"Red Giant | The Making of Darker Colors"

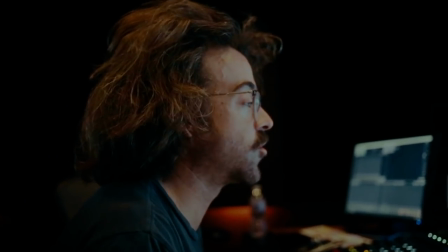[8:30]
But then you take a copy of that and you distort it to garbage.
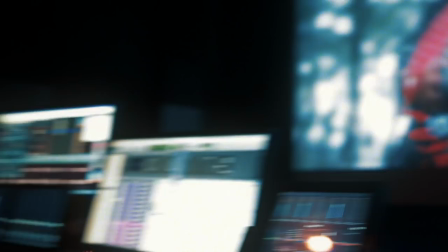[8:35]
Sounds like this. Ugh. And then you combine that with a bunch of other things.
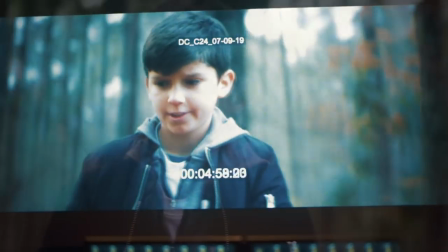[8:42]
And there's a part of it that's super distorted and gross that simulates the way you would hear something really loud in real life.
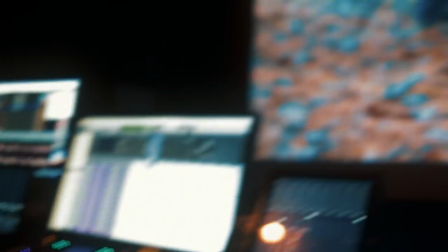[8:49]
And it's hopefully shocking. Make it sound expensive, Robbie.
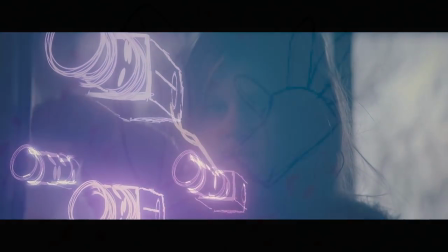[8:57]
When we originally talked about the arm gun, her arm was in a cast.
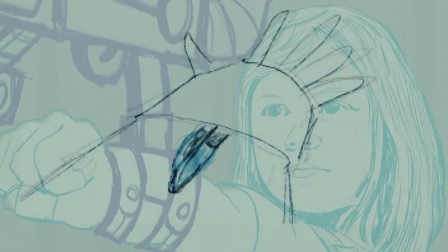[9:01]
Well, as the production, you know, moved along, we lost the cast, and she was going to draw on her arm.
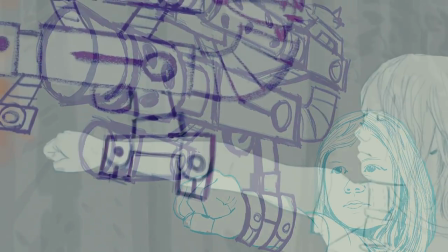[9:06]
This gun would break out into multiple guns because, you know, from a kid's perspective, what's better than one gun?
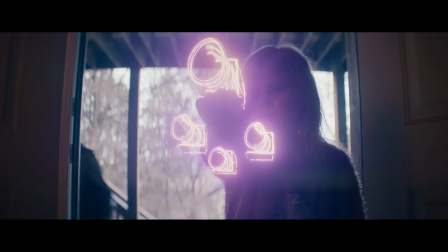[9:12]
It's, you know, it's a huge gun and a bunch of small guns combined.
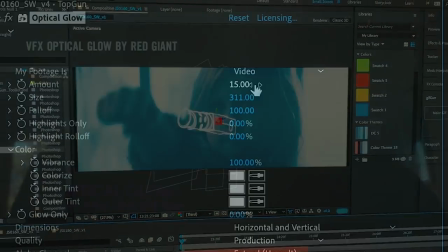[9:17]
The arm gun was a 2.5D rig assembled and rigged in After Effects, and then lit up using Optical Glow, VFX Suite's crazy fast and gorgeous photorealistic glow tool.
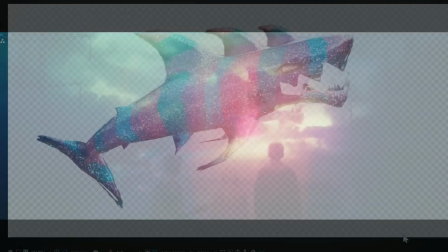[9:25] You should have drawn a bigger gun.
Sparkle Charcoal was this very crude 3D model that's actually barely even animated,
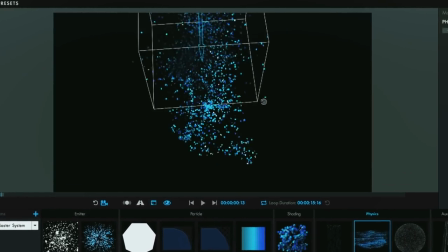[9:32]
but she really comes to life because she's swimming in dozens of instances of Trapcode Particular, using fluid dynamics to create really mesmerizing streams of glitter.
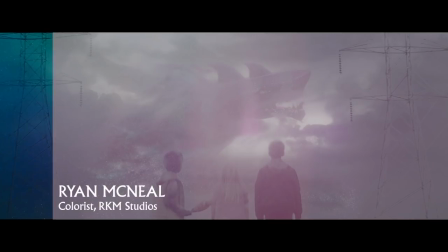[9:41]
The color grade was done by Ryan McNeil of RKM Studios, using Magic Bullet Suite in DaVinci Resolve.
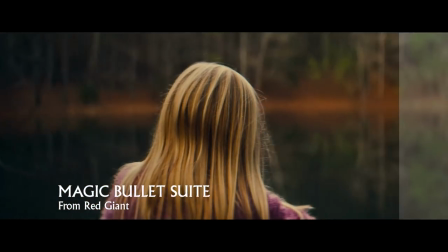[9:46]
We talk a lot about how Magic Bullet brings powerful color tools to editing apps like Adobe Premiere and Final Cut Pro, but even a seasoned colorist can benefit from the 200 customizable presets in Magic Bullet Looks,
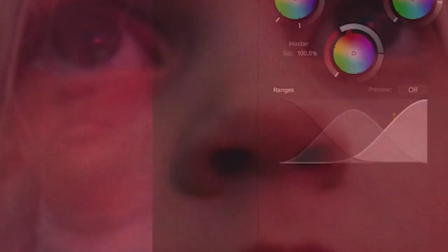[9:55]
or the cinematic texture and film grain of Magic Bullet Renoiser. This brings a whole new degree of muscle to a Resolve color workflow.
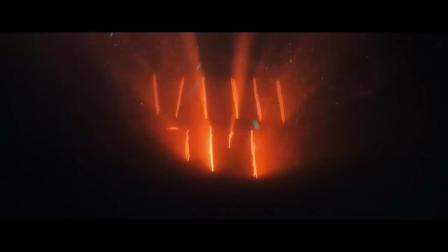[10:01]
And between two cameras, over 100 VFX shots, and the word color literally being in your title, you're gonna want all the muscle you can get.
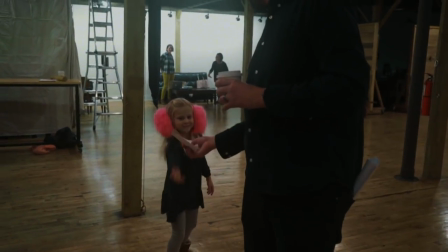[10:10] What's up, earmuffs? That's me! I love it!
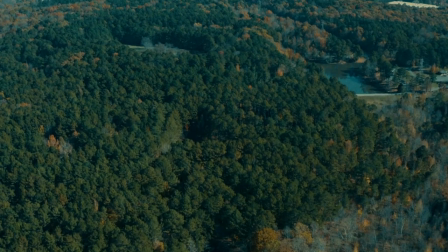[10:15]
So, in conclusion... Every film is difficult. Like Spielberg said, it's an unnatural act.
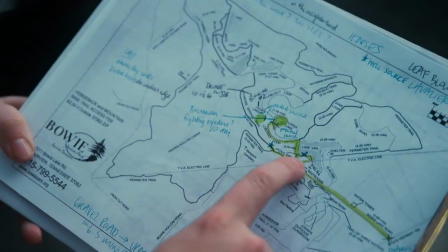[10:21]
And he usually feels that way. He spent months planning, only to get there on the day and have to make it all up again.
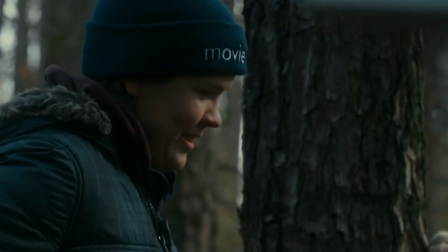[10:26] We're so behind.
But, if you surround yourself with the right people,
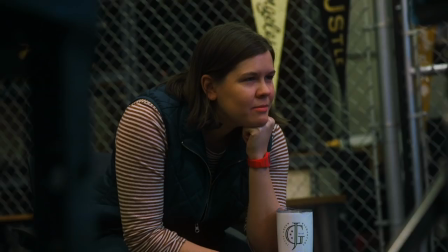[10:34]
and the right tools, you can do more than just make the thing. You can bring it to life.